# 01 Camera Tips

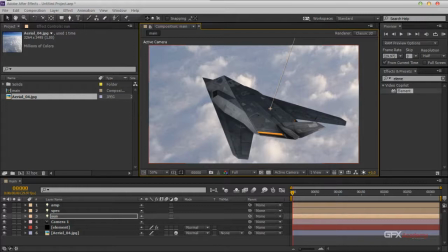نشوف بقى احنا هنعمل انيميشن ازاي. وليكن عايز اعمل انيميشن اللي انتوا شفتوه في الديمو اللي فات،
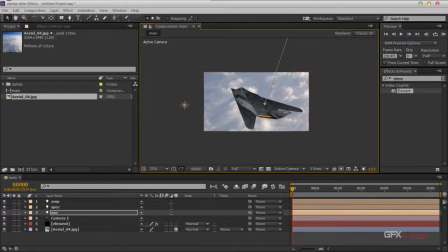كاميرا تيجي من فوق وتخلي الطياره كانها ماشيه. على فكره انا مش هحرك الطياره خالص، بس قبل ما اشتغل هروح لإليمنت وهروح للريندر سيتنجز وهروح لجلو وهقول له انيبل جلو.
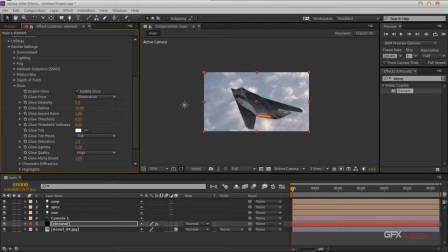هخلي الراديوس وليكن ب 15 وهخلي الانتنسيتي ولتكن ب 4، حاجه بالشكل ده كده.
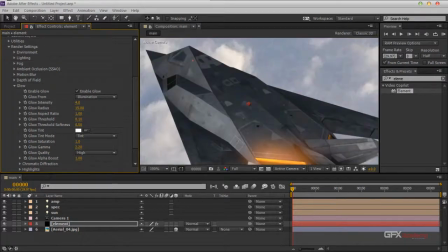ثريش هولد هخليه بواحد من عشرة، طب احنا ما يبقاش في حتت مطفية جوه. حلو.
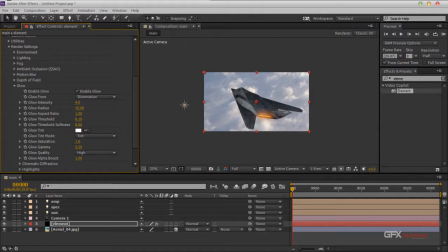لو انا عايز اعمل حركة وليكن، يبقى ده كده هيبقى المكان النهاية بتاعي. بي شيفت مع ايه؟ طبعا بي شيفت مع ايه عشان احرك البوينت اوف انترست والبوزيشن. انا هاخد عند مثلا فريم رقم
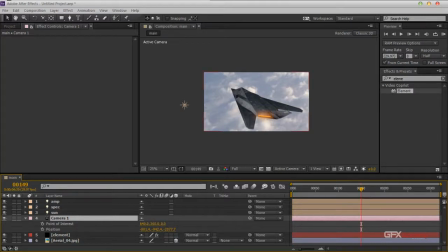150 وهقول له ان ده الاند بوينت بتاعي، وليكن هاجي هنا واروح للاوربت كام او للان يونيفايد كام،
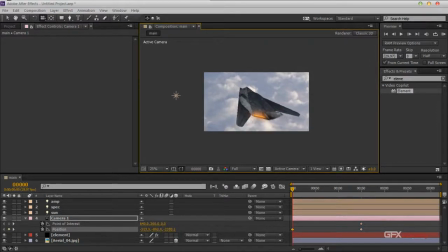وليكن هلف كده. تمام، بمعنى ان الحركة
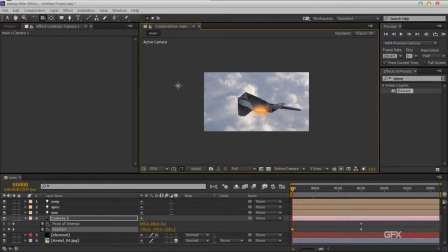هتبقى طبعا كده من فوق لتحت، انا مش عايزها كده، او انا هخليها كده. تمام، وتبقى الحركة طبعا انت كده شايف ان الحركة بتيجي من الشمال لليمين.
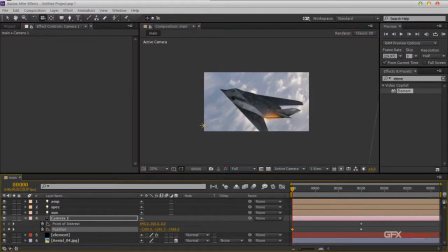انا عايز الحركة تحسسني ان الطيارة دي ماشية. انا هعمل زوم اوت، اخرج بس براها كده واطلعها فوق كده.
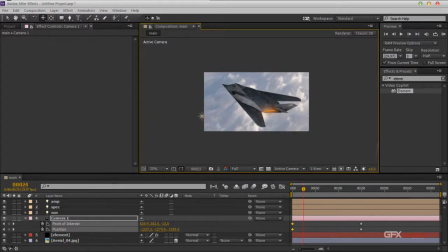تمام، لو مشينا كده نفس الحركة اللي احنا قلنا عليه. ده نقطة. النقطة التانية ان الباك جراوند انا عايز ازقها لورا،
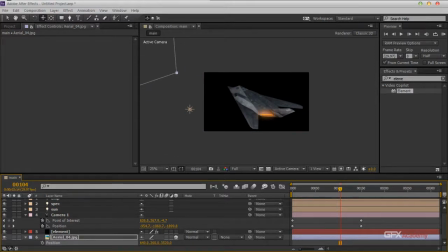عايز ازقها لورا قوي عشان تديني ديبث او تديني بعد. اخدها كده مثلا، اخدها كده
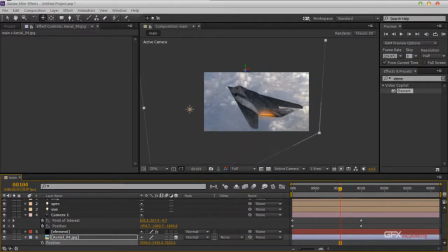وانزلها لتحت. طبعا هنغير فيها لما نقول يا بس كده. ارجع
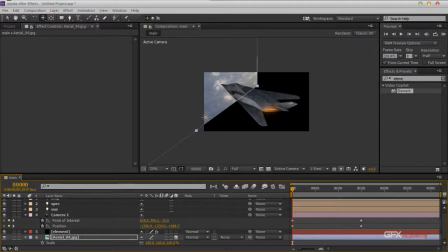نغير البوزيشن او نغير السكيل ونشوف.
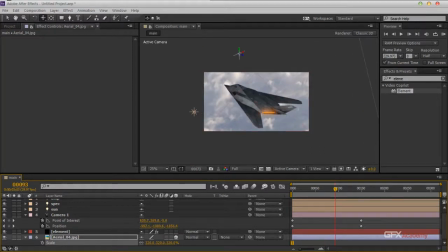ادي الحركة بتاعي زي ما قلت جاية من الشمال لليمين، في حين ان انا المفروض طيارتي دي طالعة لقدام. طيب انا ازاي اطلعها لقدام؟ الفكرة انك انت تقلل الانجل بتاع الكاميرا فتحسسني ان الطيارة دي طالعة لفوق.
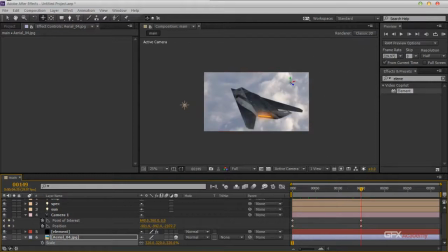طيب اقلله فين؟ هقلله في الاخر. تمام، هروح اقلله واروح للاوربت تول اوطي الكاميرا بتاعي. لو احنا جينا عملنا كده،
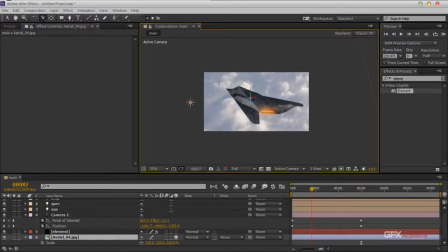كده ما بقتش جايه من الشمال لليمين، كده كان الباك جراوند طالعه من ورا لقدام. لو جينا عملنا زيرو عشان نعمل بريفيو، زي ما انت شايف كده، انت حسيت ان الطياره ماشيه مش بتلف.
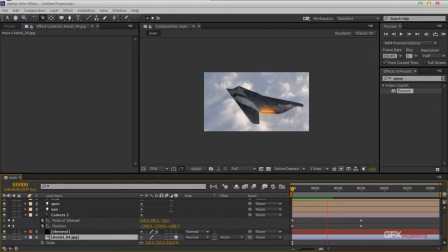تمام. ولو خلينا الكاميرا دي ضغطنا AA
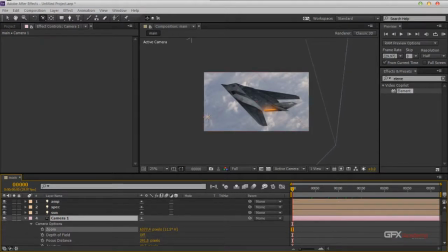وبعدنا الزوم شوية وجينا ضغطنا زيرو عشان ناخد مساحة أكبر،